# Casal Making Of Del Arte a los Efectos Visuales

Eso fue gradual, lo cual no significa de que ya tajantemente todo empezó a cortarse con un patrón moderno, sino que existía también
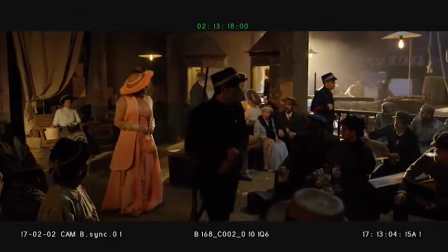personajes, individuos del pueblo de distintas clases que vestían a una usanza anterior, como puede suceder actualmente.
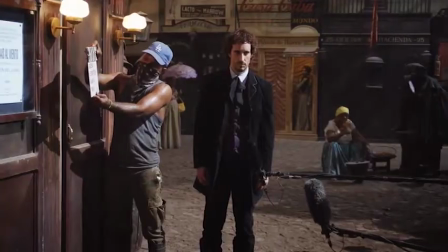Yo desde un inicio me lo imaginé en colores oscuros. Ese signo fatídico había que reflejarlo.
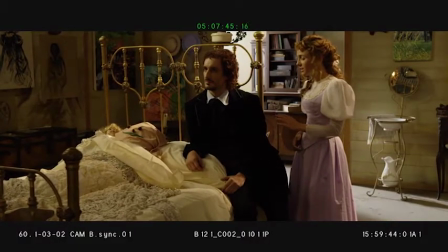Empecé con los grises y fue en un crescendo hasta llegar al negro absoluto.
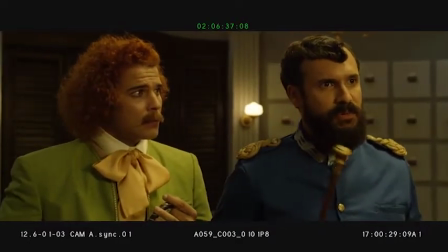Mis informes dicen que es un tipo raro, como tú.
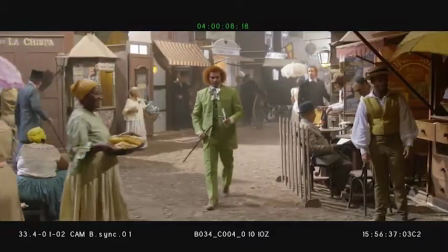Este es el personaje que trata a través del vestuario
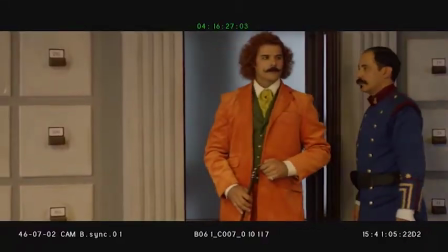reflejar hasta sus carencias de talento, sus carencias de carácter.
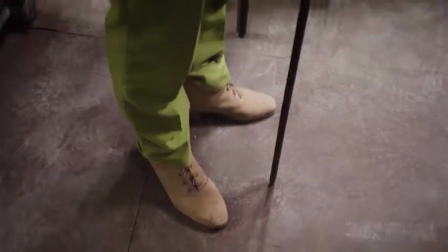Y entonces fuimos a un vestuario, y eso Jorge Luis lo tenía muy claro desde el principio, me lo pidió,
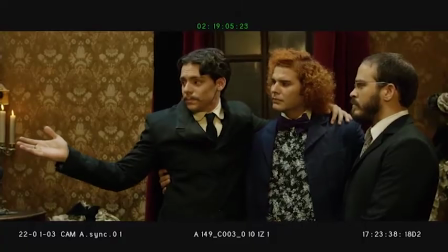de que fuera un vestuario extravagante, estridente, pero dentro de un buen gusto.
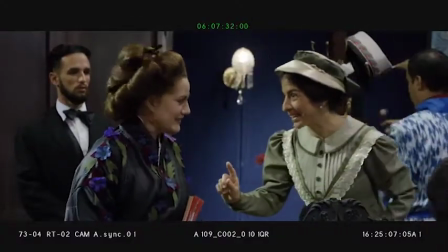Está usted muy bella, me encanta su vestido, Siéntese, por favor.
Bueno, para este personaje, como para toda la película, tuvimos que hacer una investigación de la cultura
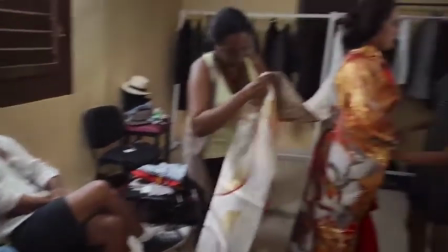japonesa a través de la plástica, de la pintura, del vestuario.
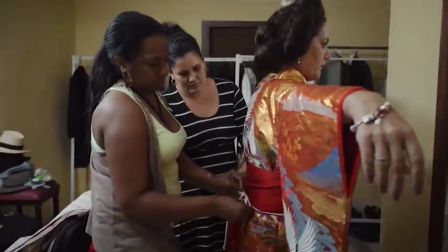Recibimos asesoría también de la embajada japonesa de las distintas piezas de vestuario,
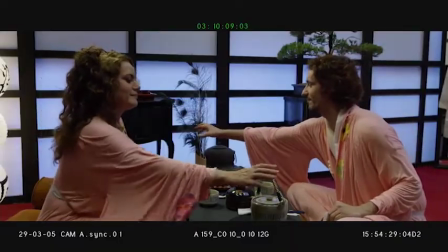cómo se usaban, cuál era su significado, cuáles eran sus códigos.
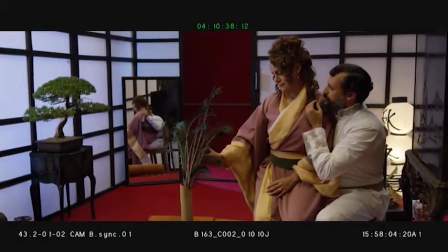Y eso lo llevamos al diseño de la película.
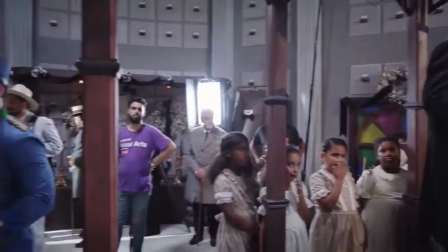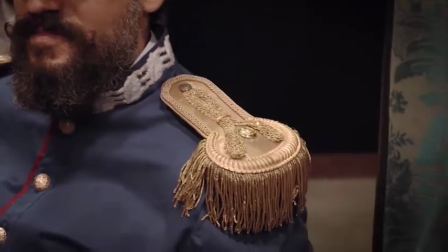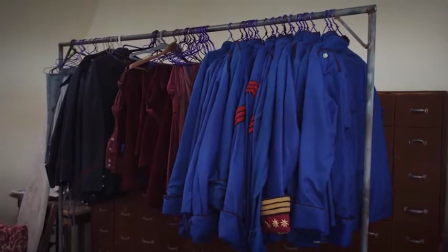Sí. Yo no tengo una gran experiencia en la ropa militar y trabajamos con un asesor militar que fue una gran ayuda,
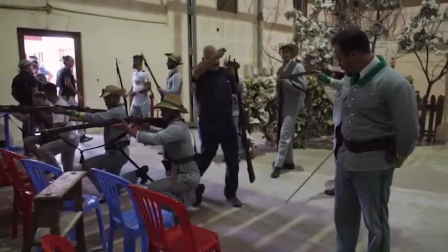el señor Falcón.
Fuego al lado. Ahí, al lado.
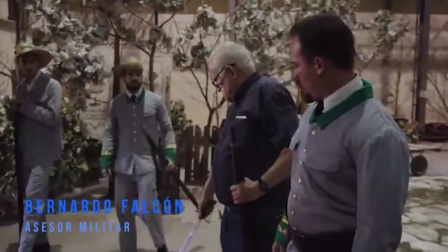Y a través de la investigación que él ha hecho durante años, eso nos apoyó mucho.
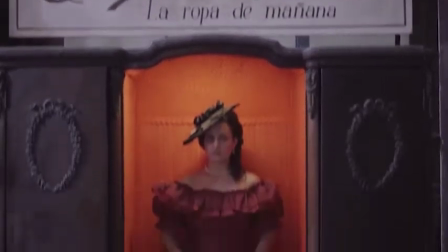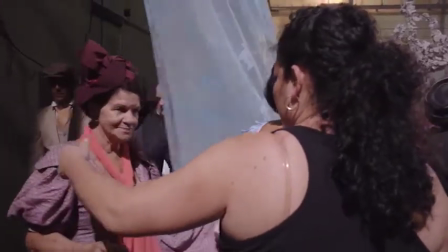Ya se me desaparece la música.
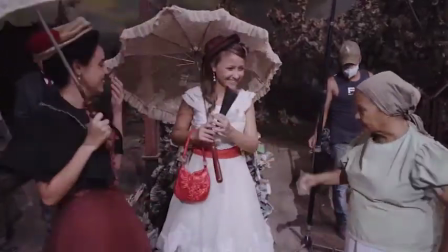que no se te caiga.
Que se viene, las figuraciones vienen a apoyar la trama y a los personajes principales.
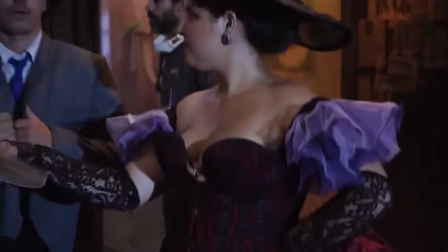Y a través de ello, como es lógico, hay que dar las diferentes clases sociales, aparte de las características
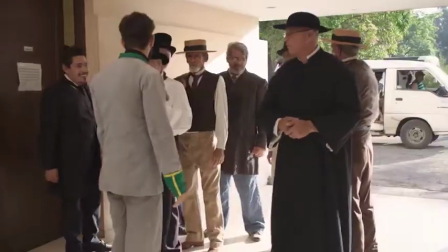de los ambientes en que esas figuraciones se van a mover, las clases sociales son muy importantes.
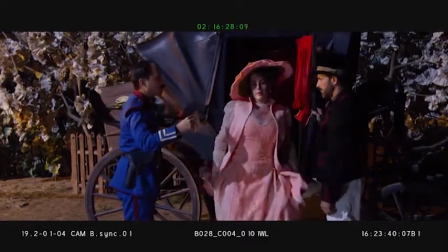Señora, el general desea verle. No creo que sea posible.
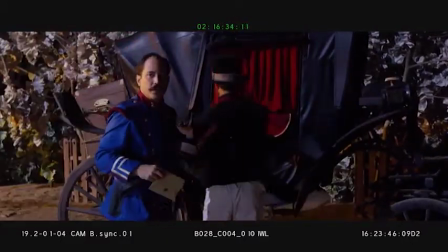Llego con un terrible dolor de cabeza. Es el aire frío, mi señora, el de la costa, que no le favorece.
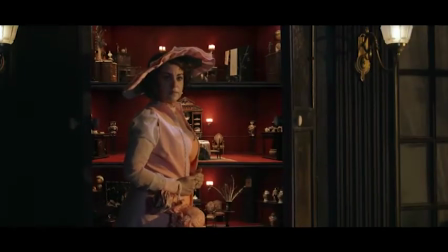¿Le molesta que haya venido sin avisar? Sí. Usted nunca será bien recibido en mi casa.
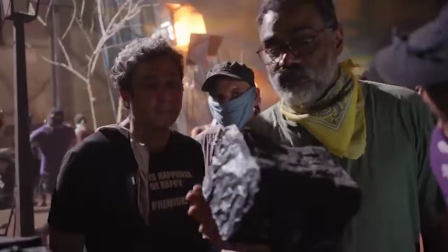Vamos a empezar por subir de tiro la cámara a sí mismo para ver menos la tabla está abajo.
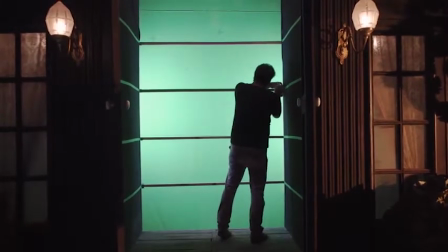Esta película tiene una zona de efectos visuales a partir de la neurosis de Casal.
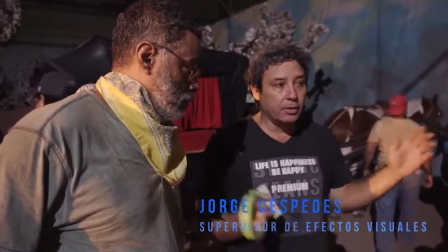Y esos efectos visuales, que siempre los directores tenemos un poco de terror, por la pantalla verde,
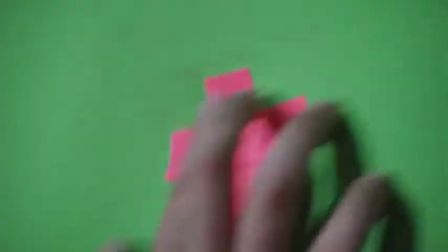cosas que va a filmar, que después se complementan, en fin, fueron bien pensados.
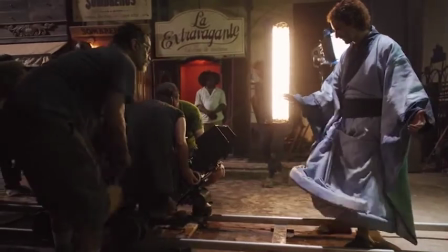Están pensados bajo control en su manera de realizarse, porque es tiempo de rodaje. Pero la esencia está entendida y asumida. Si no, es un caos.